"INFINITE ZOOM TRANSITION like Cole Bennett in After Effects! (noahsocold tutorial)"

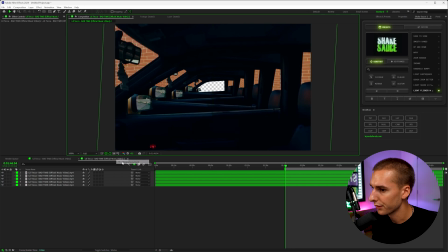So then I'm going to go ahead and just turn off the grids again. And we're going to make these all 3d layers. So if you don't see this 3d box here, you can go to toggle switches and modes until you see that. And then let's go ahead and right click and create a new camera layer, and then click okay. And if you go ahead and open the transform options, let's go ahead and keyframe everything.
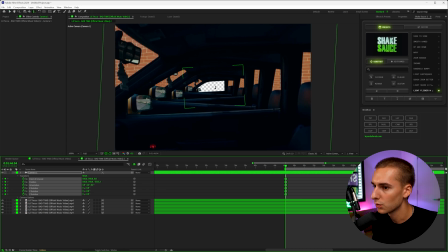And then pressing C on our keyboard will bring up these tools. I'm going to go ahead and go to while I see this one, you can also go up here. And it's basically the dolly zoom. So let's go ahead and do that. And then maybe go 10 frames forward, maybe 20 frames forward,
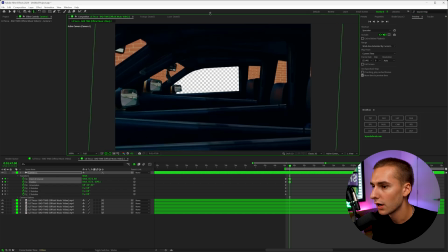and just zoom through until you want to you don't have to fully complete the zoom through you can if you want.
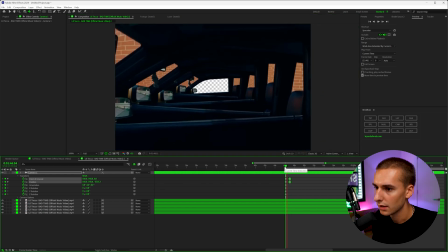But something like that might look good. And now we can play this and you can see how we have this like kind of a parallax zooming looking effect.
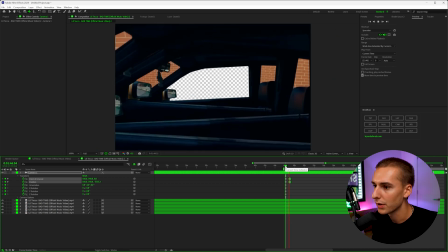It looks a little rough right now, but it's starting to look a lot better. Depending on how intense you want it you can change you know how much it actually zooms in and I like to keep it like center so let's go ahead and go to proportional grid and we can kind of center it like this and that's also easy ease these keyframes and then let's go
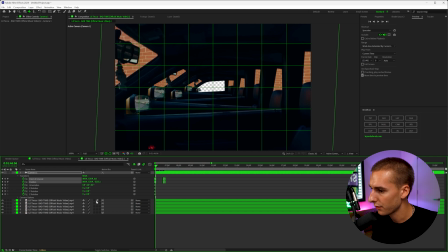ahead and turn on the motion blur here and then also do that for all of our layers and that's just going to make it look a lot more
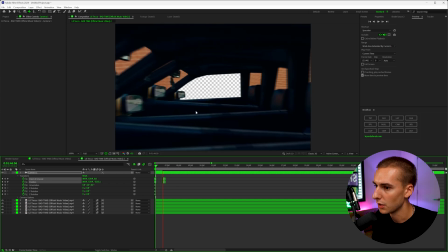realistic of a zoom you can see how now there's motion blur in all these layers and then if you want to change the motion blur
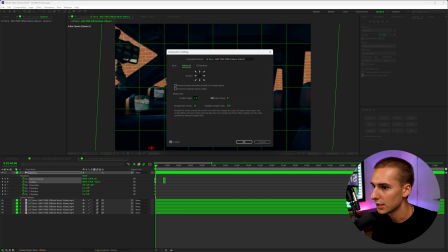you can go to composition up here composition settings advanced and then change the shutter angle, the higher you make this number, you can see the more blurry it will get.
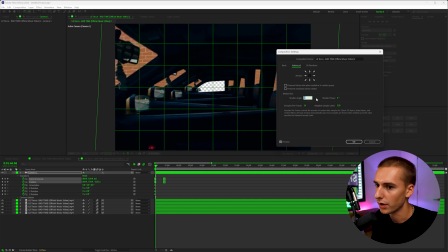And the lower you make it, the less blurry, zero being no blur at all. The most realistic looking blur is normally 180.
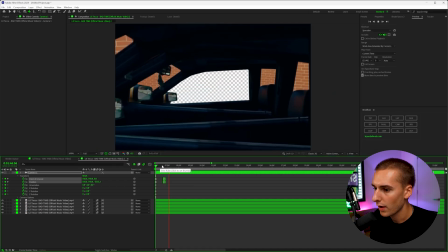So that's what I'm going to leave it at. So now we have this zoom and you can see it kind of crashes. If you want to make it where it goes all the way through, you can also do that.
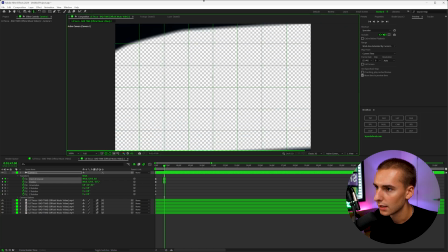So like you can make it like a full transition like this and just make all the edges go away. And with something like that, you might have to make a little bit longer of a transition. Let's actually go ahead and do that. Make it like 30, 35 frames long or something like that, right around there.
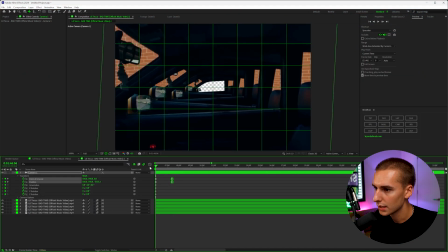And now we have this kind of like crash zoom through the window. You can see it kind of has a little bit lack of like motion because it is a still frame. So with some effects you can add on to kind of have it have a little bit more motion is making an adjustment layer and putting it above all your images and dragging on an effect like optics compensation,
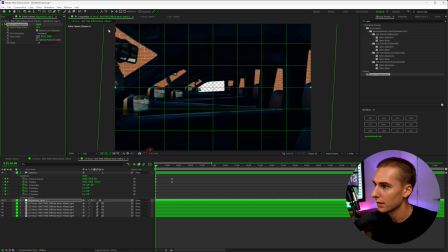reversing the lens distortion, and then kind of keyframing it to start kind of like this and then towards the end maybe even be a little bit more intense. So you'll see as it zooms through it has a little bit more bend to it.
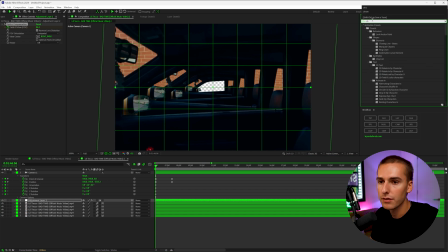And another effect that would work really well if you have universe chromatic aberrations works really well with this. It kind of does the same thing as optics compensation but has a little bit more of like this distort in the colors which I think looks really good. You can change the intensity of that with the master scale.
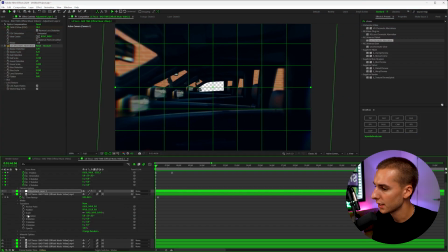And then also, if you want to add a little bit more motion to each of these layers, we can go ahead and throughout the whole entire thing,
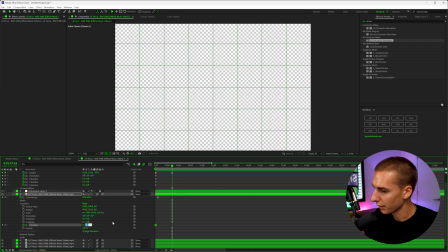keyframe the Z rotation from like three or like from like negative three to three and basically reverse the value. So if it's at three, you can put it to negative three. So like as it goes through, you'll see the windows kind of like shift back and forth.
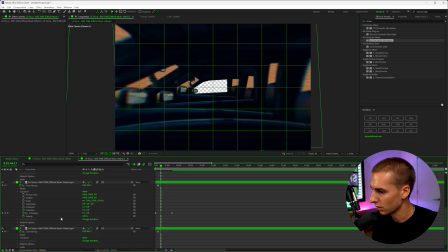And you'll see that a little bit more as we do all of them. So let me go ahead and just do them all real quick.
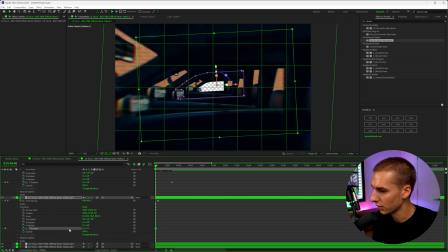So basically keyframing at the beginning, whatever Z value had it at, and then going to the end and then just reversing it.
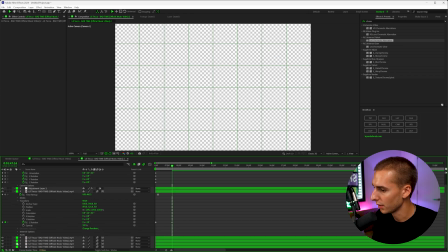You don't have to like completely reverse it. But if you want it to be a little bit more of a noticeable rotation, then you can do it that way.
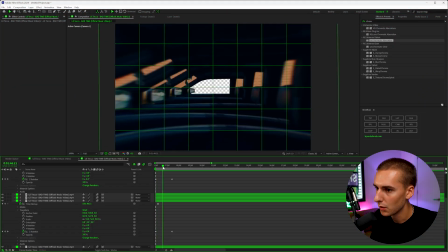So now you can see how they kind of like bend into place like this and move. And you can see how halfway through they kind of all have this like center point.
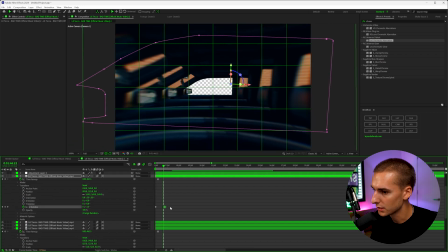So if you want to like offset the rotation a little bit, you can like change the length. So it's not all like super linear, you can change like the ending points and the starting points.
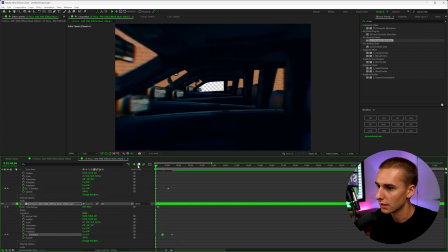That way they kind of all move at like different rates. And now if you have it, it's a lot less of like all like lining up exactly perfectly halfway through.
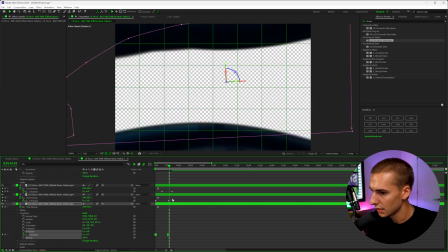And you can even go through and now easy ease all these keyframes, just going to make it look a little bit smoother as well.
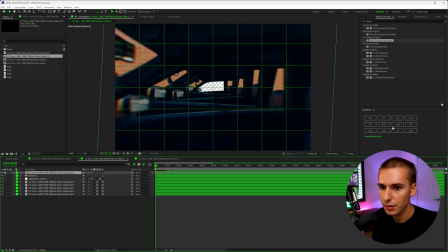And now it's time to just add a clip from the video and put it all the way at the bottom. And now you can see you have the footage playing behind. But it's kind of like looks weird because it's not scaled to the window.